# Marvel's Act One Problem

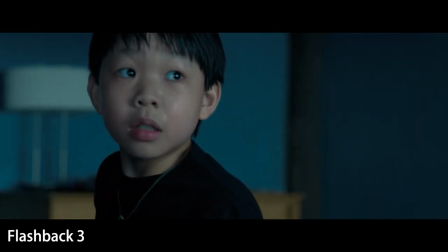[4:03]
His father interrupts his training and tells him he needs to train both his body and mind in order to inherit the Ten Rings,
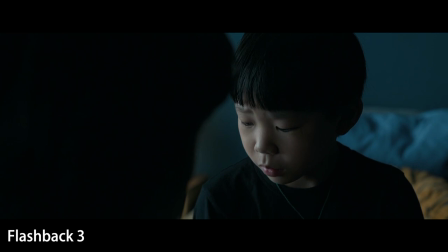[4:09]
showing us that Shang-Chi did at one point want to inherit them and make his father proud more than anything else.
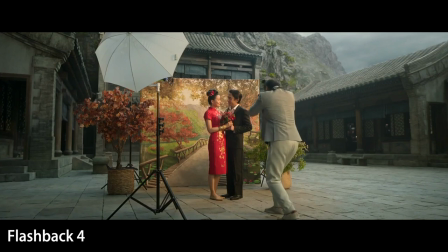[4:15]
Flashback 4. Wenwu tells us about how Yingli had an effect on him and we see them falling in love and beginning a family.
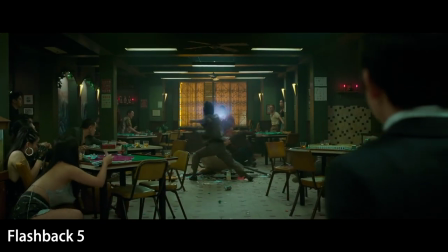[4:20]
Shang-Chi's mother is killed by his father's old enemies. He then witnesses his father take revenge and is tasked by his father to kill the man most responsible.
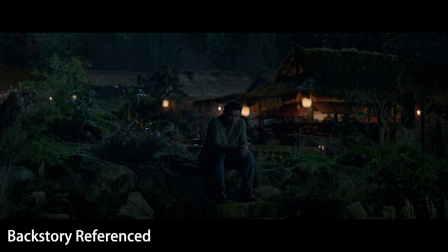[4:30]
Right after this, Shang-Chi confides in Katie that he did actually kill that man and then didn't return to his father because he felt guilty. Notably, this scene is not shown as a flashback only talked about, in contrast to the rest of the backstory.
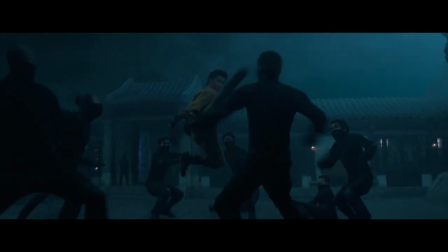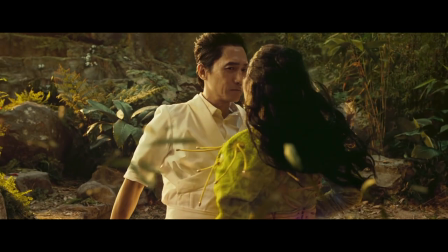[4:48]
Now, if we rearrange these scenes chronologically, including the prologue with his parents and adding the scenes that are talked about but not shown,
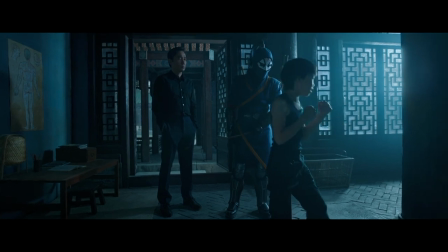[4:56]
we could instead have a first act in change that looks something like this. Wenwu is an ancient warlord.
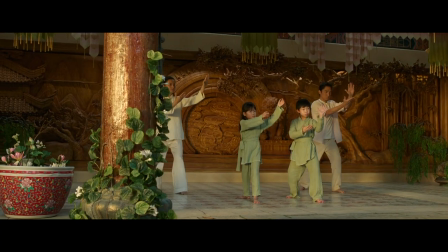[5:02]
He gives that up when he falls in love. For a time, the family lives happily, but then some mobsters kill his wife.
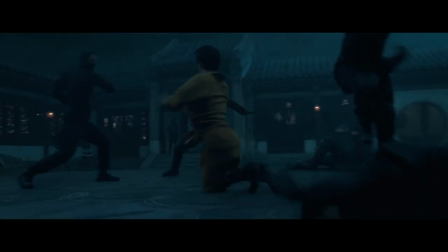[5:07]
Shang-Chi witnesses his father violently take revenge for the death of his mother. His father trains him to be an assassin, and Shang-Chi aspires to inherit the Ten Rings himself.
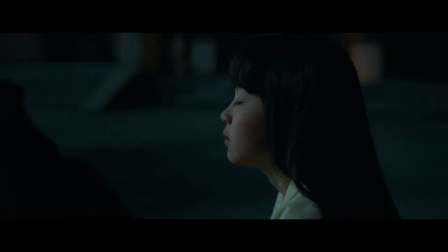[5:15]
While Wenwu trains Shang-Chi, his sister practices in secret. His sister begs him not to leave her alone and promise that he'll return in three days. Shang-Chi is sent on his first mission. On the first mission, Shang-Chi kills the man responsible for his mother's death.
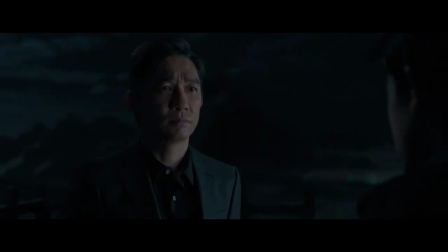[5:27]
That would be the end of the first act in a chronological version of the story. First acts typically end when the main character makes a significant choice, and this would be that.
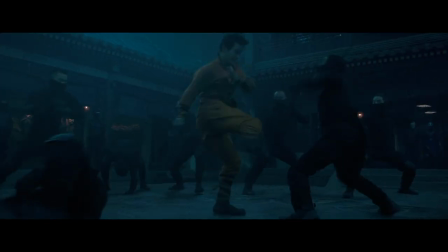[5:36]
After this, the rest of the film could proceed as before. I think if you tell the story chronologically, you get more immediate reasons to care about Shang-Chi.
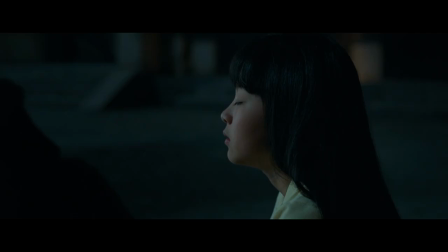[5:44]
You see right up front the effect the death of his mother has on him and the rest of the family. You see what his relationship is like with his sister, which emotionally invests the audience in finding her later on.
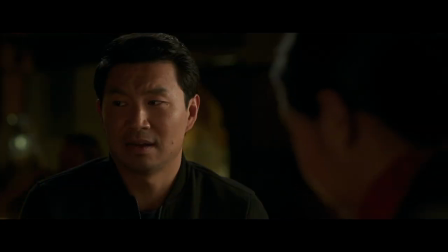[5:53]
And you can see the beginning of his relationship with Katie. Though the dynamic of that relationship does already work and is one of the stronger parts of the story.
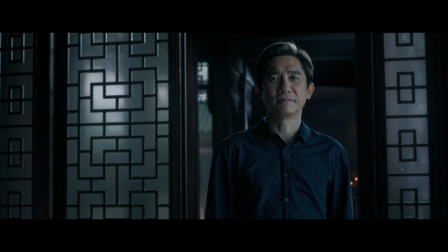[5:59]
Most importantly though, we're centering the idea of Shang-Chi having to wrestle with the good and bad parts of his heritage rather than the story of him just being unambitious.
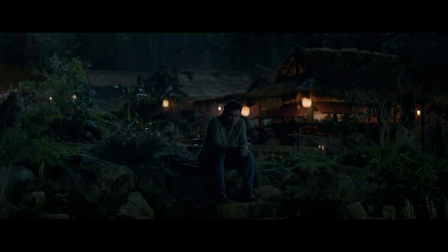[6:08]
And I think the former is where the story and character are stronger. It also means showing the most critical scene of his character development which the film only alludes to. The fact that Shang-Chi was in fact an assassin who did in fact actually kill someone. This is the biggest hole in the story for me.
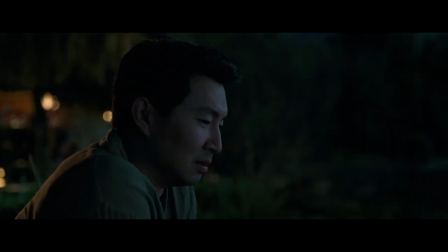[6:24]
We miss out on actually seeing this crucial moment of change in Shang-Chi and how that weighs on him over the rest of the story.
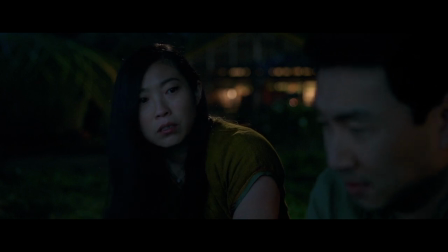[6:32]
His guilt over this moment is established and resolved in the same scene in the current film, rather than being explored over the course of the film.
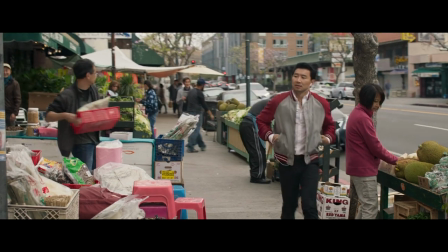[6:40]
There's very little about the earlier parts of the movie that make it feel like Shang-Chi was actually an assassin and grappling with guilt.
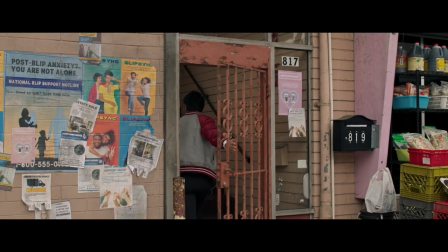[6:47]
I just don't buy that that's who he is. He reads as too normal and too well-adjusted for that to be the case.
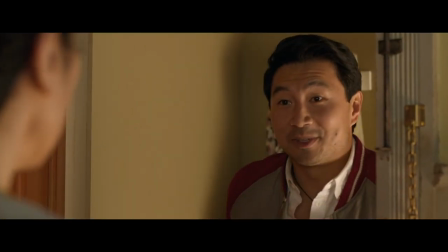[6:53]
When I think of his character arc, I think this is the story of an average guy from San Fran who becomes a level 20 monk,
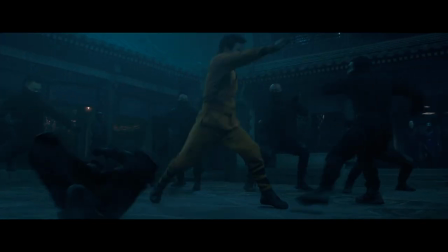[6:59]
rather than, this is the story of someone who trained to kill from a young age, learning to use his skills for the better.
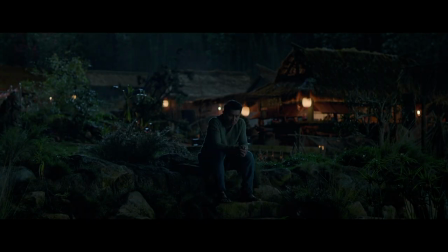[7:05]
The movie wants to be both things, but I only know the second one because this scene is here to tell me that piece of information, not because I actually feel it on an emotional level. Giving the audience a piece of information is not the same as dramatizing a story.
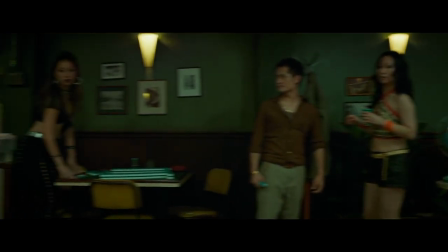[7:18]
Also, I don't think this arrangement and extension of the story would add too much to the runtime, because, well, there's a lot you could cut from this movie.
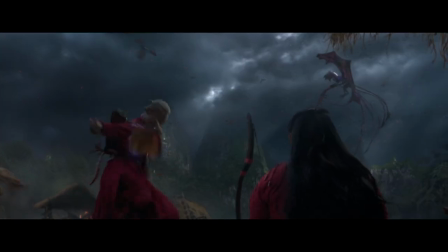[7:27]
The final battle with the big monster is completely unnecessary when the actual emotional conclusion to the story is Shang-Chi defeating his father.
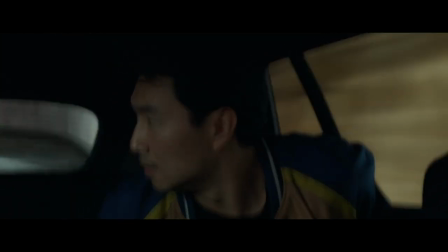[7:34]
Trevor Slattery doesn't need to be here. And so much of the second act is the characters running from place to place, which could easily be pared down.
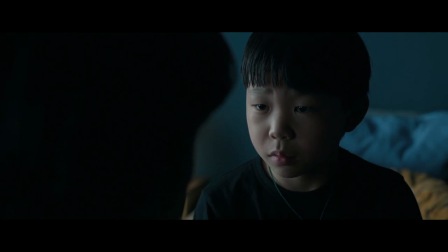[7:41]
What I'm trying to get at is the difference between character-focused storytelling and plot-focused storytelling.
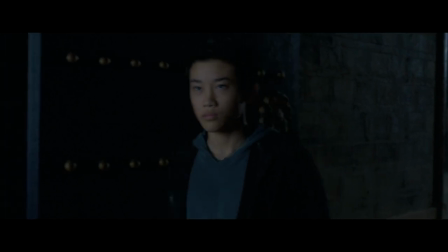[7:47]
Character-focused story follows the character's emotional journey, the decisions they make, and how that changes who they are. A plot-focused story pushes the character from location to location to justify action scenes.
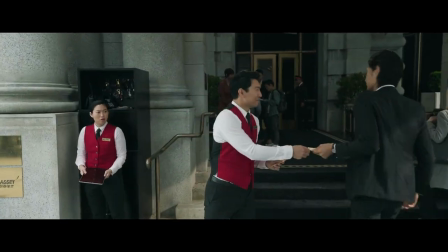[7:57]
In short, while the first act of Shang-Chi isn't bad by any means,
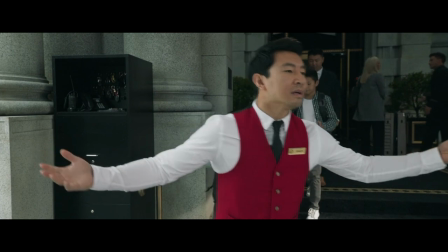[8:01]
I think it's the wrong first act if the goal is to build an audience's investment in his character.
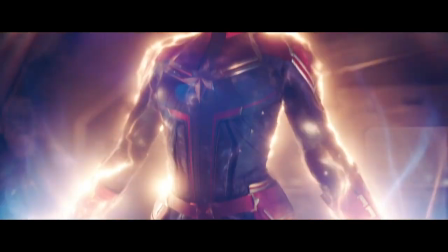[8:07]
Captain Marvel has a similar problem.